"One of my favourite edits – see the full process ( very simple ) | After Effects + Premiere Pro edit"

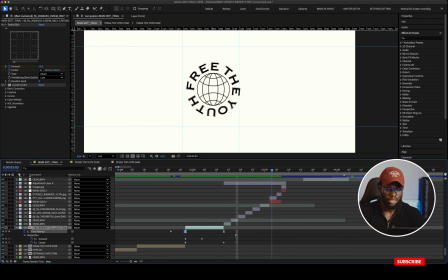And it wasn't enough, so I went online to get more images of their logo.
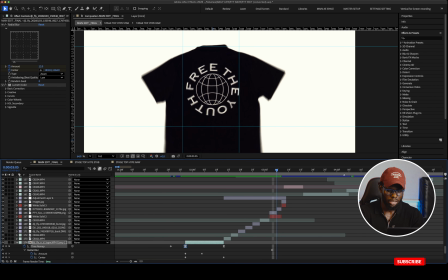So this is just an image. This is another logo, another image which has their logo.
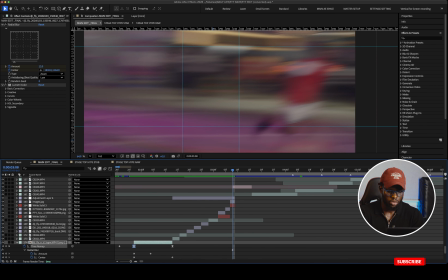Another one, same here. Then now to the slow shutter motion blur again.
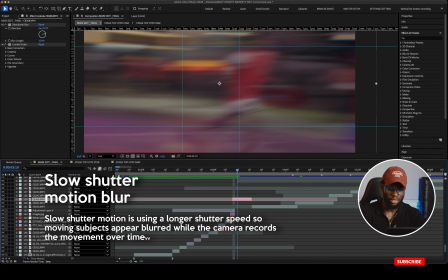You will see lots of this. Like it's an easy way to
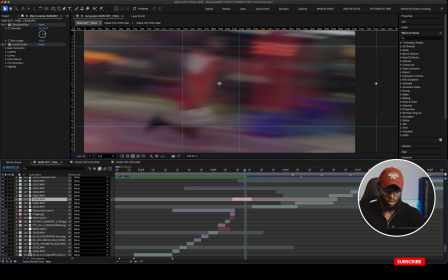transition between clips.
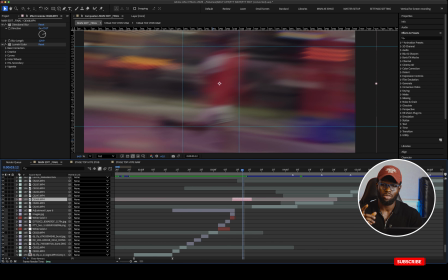So you reduce the shutter speed in your camera, then you just make quick pans and tilts
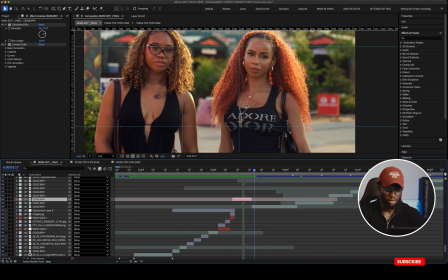to achieve this. And this is a beauty shot. Yeah, more of like a medium close-up of these beautiful ladies. Then now to this part.
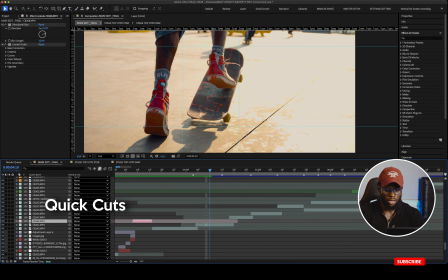This part is more of like quick cuts of peculiar motions of the people skating.
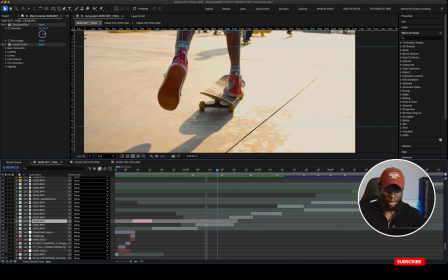Yeah, so I made sure to shoot
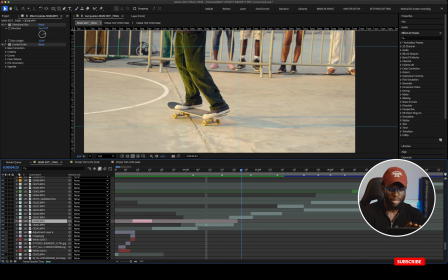close-ups, kind of not too close-up, but like to emphasize on the skate.
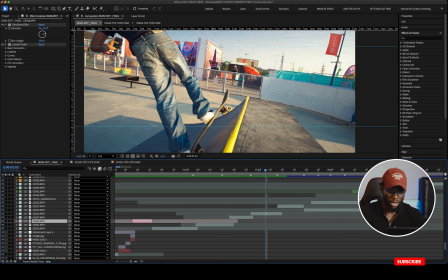So I just took my time to cut out the peculiar motions to achieve the flow of what I wanted.
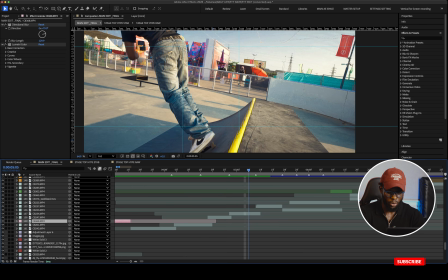So here they are all quick cuts. If you play it, you can see.
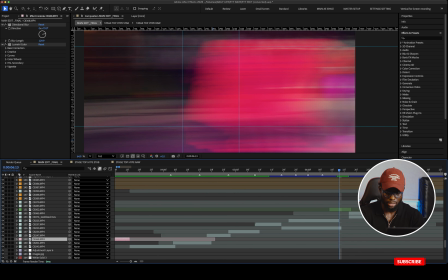Then to the slow shutter again for the transition. Then this one is a grid.
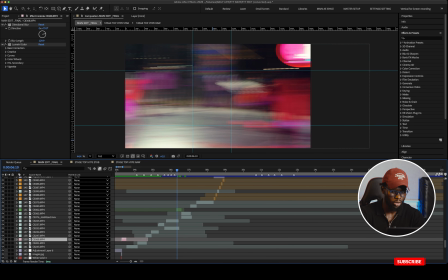So since the entire edit is based on momentum, everything is kind of moving fast.
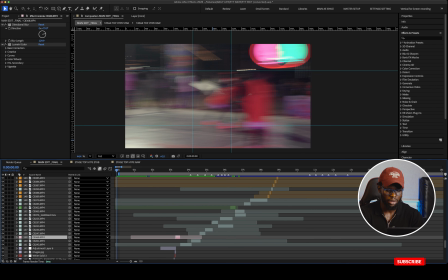So it moves fast and slows down a bit to reduce the strain on the viewer's eye.
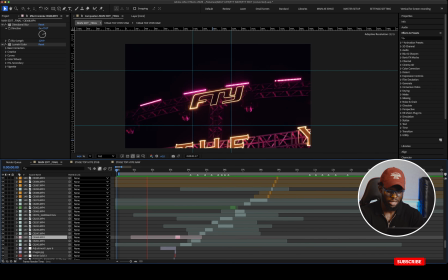That's the whole idea. So it goes fast, then quick cut, slow, quick cut,
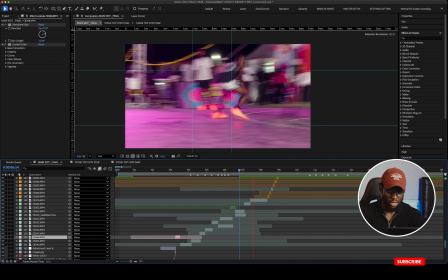then you see, slows down a bit. Then this one is actually the slow shutter effect again.
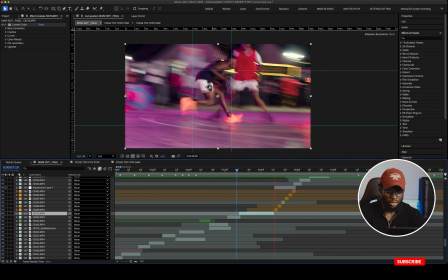So it wasn't done in post, it was just done on site using the camera.
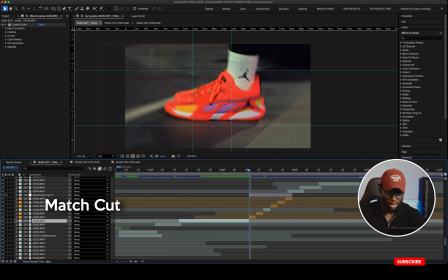Then to another match cut again. So this is a match cut of the Nike shoes.
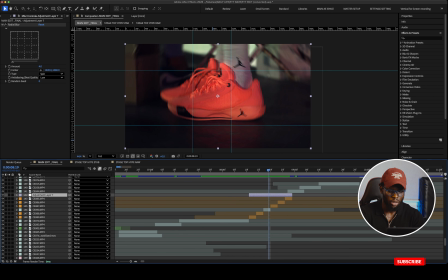I also applied radial blur to hide unwanted areas in the scene so that the focus is on the shoe.
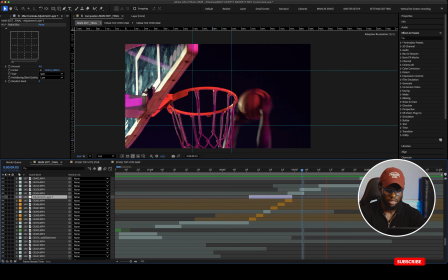So it goes again, quick cut, then to slow shots a bit. Now on this side, this is where transition happens.
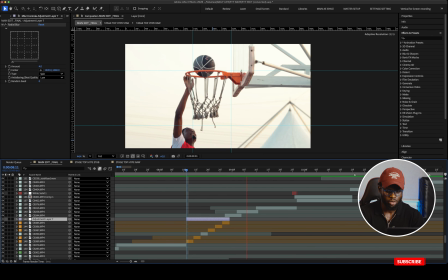So when it moves from fast to slow, then as soon as the dunking happens,
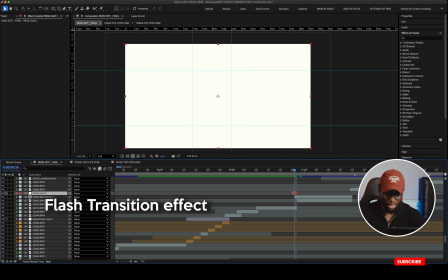I put in a quite solid layer, like just for like 2 frames to sell the effects more like a flash.
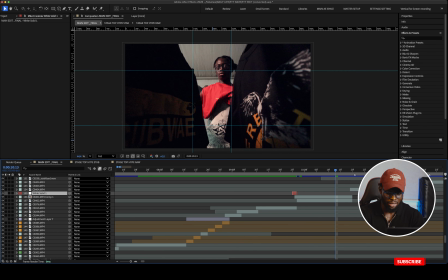So we go this way. As soon as it flashes, then it moves to this scene.
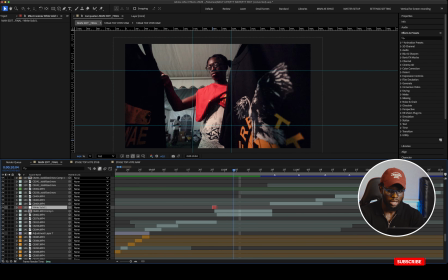And also another transition will happen soon. Yes.
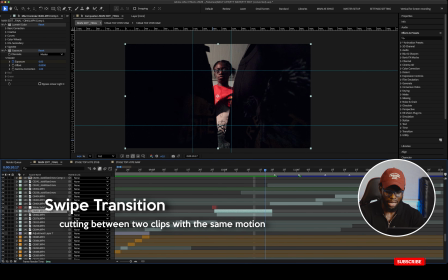So I spared this clip to a little bit and cut it where the motion was at its peak.
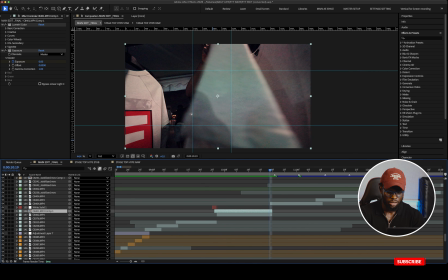So it goes,
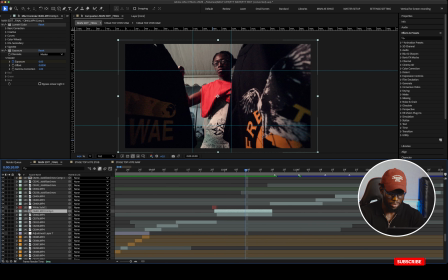I think, yeah, I applied the time remap. Yeah.